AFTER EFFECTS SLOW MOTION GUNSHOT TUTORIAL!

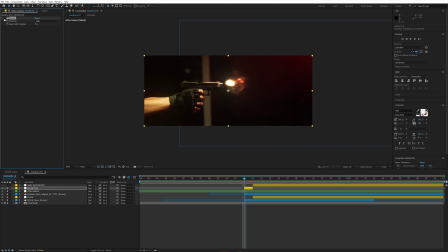[20:20]
By holding the beginning and the end, you can drag it back in and forth and make it a single frame. And then we go to effects. We go to channel, let's channel, and we hit invert. And what that does is literally inverts our image's luminance and colors.
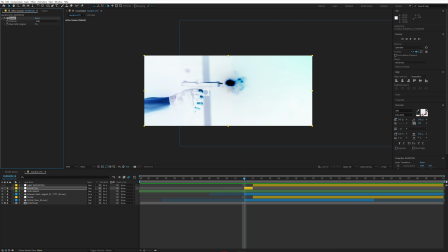[20:38]
So reds turns to blue, blacks turn to white, white turns to black, and so forth. Now what that does is it introduces a very violent frame because it's just a quick flash.
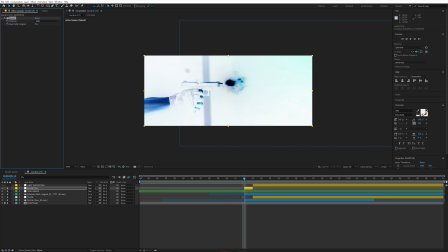[20:53]
But it's not just a cheap white solid, you know, it's an actual inversion just to make it a bit more spiced up. If you think of kind of like welding steel and that flash happens, we want something as violent as that to happen in the image for a single frame.
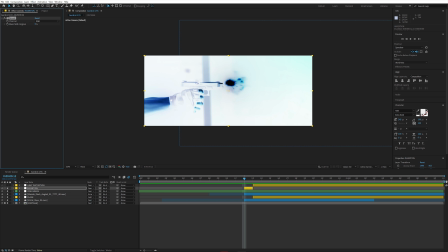[21:10]
And that happens when the first
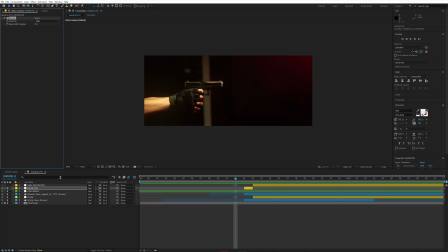[21:15]
occurrence of the Maz Flash occurs, just to give literally a big bang for a single frame.
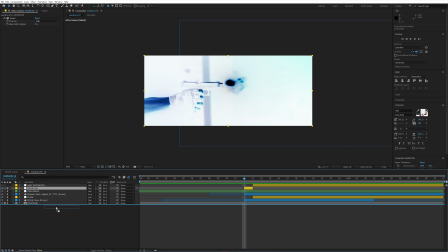[21:21]
The reason why we place it on top of our color grade is because if we place it under, it's going to get affected by the color grading itself. And we don't want that because it's an inversion effect. You see the difference? If it's behind, under the layer of Cinegrade and color grade, everything just gets blown out.
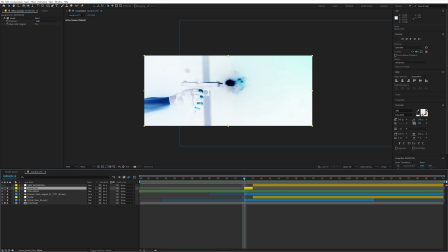[21:40]
But if it's after, look at the softness of the inversion effect. That's why we place it on top.
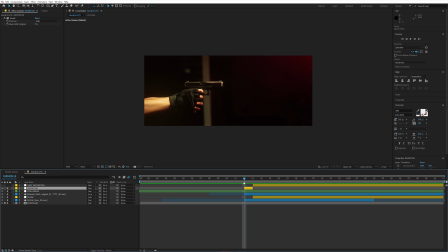[21:46]
We let it happen for a single frame, and then this is the result. Boom. You see how much more violent that single frame of inversion has as an effect.
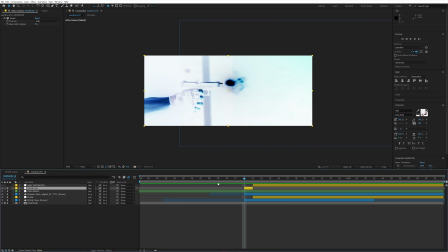[22:00]
Now, I use this method in many things, including explosions or sci-fi gun flares and all that sort of thing. Try it out, see what it does for you, and see if it elevates the effect.
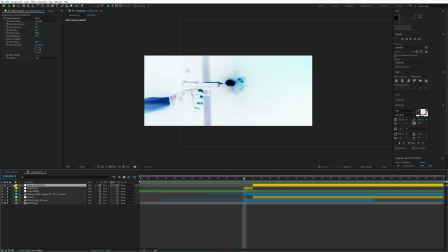[22:15]
Lastly, we have a heat distortion layer. Again, same thing, guys. Layer, new adjustment layer, rename it so you know what it is. And now we have something called heat distortion. Heat distortion is one of my top 5 After Effects plugins that I actually take
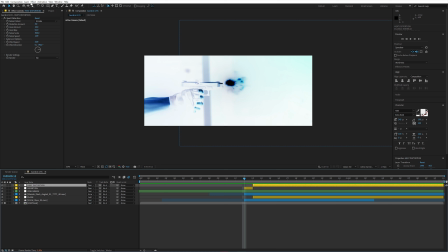[22:33]
all of the Guerrilla Filmmaker members through my After Effects top 5 plugins and tricks, and this is one of them. And it has to do with introducing very, very advanced and realistic rendering of heat distortion and heat dissipation effects. The reason why those are important is because when you're dealing with things like energy bursts or fire or explosions, anything that would generate some form of shockwave and heat, this effect is great because it brings that in and elevates the image again. Now, the way I used it, by the way, it's heat distortion by Video Copilot. Highly, highly suggested, guys, if you want to know why, as well as some other amazing plugins for After Effects, make sure to check the Guerrilla Filmmaker program.
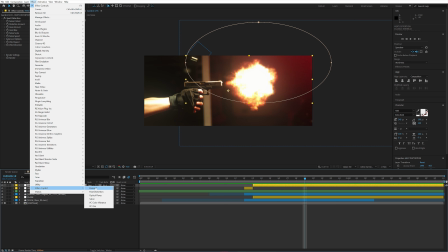[23:26]
Now, I go to Effects, Video Copilot, and it's right there, Heat Distortion. The thing that we need to do about this one is to actually introduce a mask to our layer. The way you do this is you go back up here to this rectangle tool, you scroll down, and then you select Ellipse tool. What you do then is you draw a mask, right? And you bring it in. Now, I drew this mask and I place it where the gun, Maz Flash, and overall gun direction is. Then I hit F on my keyboard and I feather it out by about 50 pixels. You can play around depending on your scene and what fits best. What that does is it just keeps the effect happening in this place and the displacement, and it just feathers it, feathers it out a bit gradually, so it's not a harsh kind of like stop to the effect.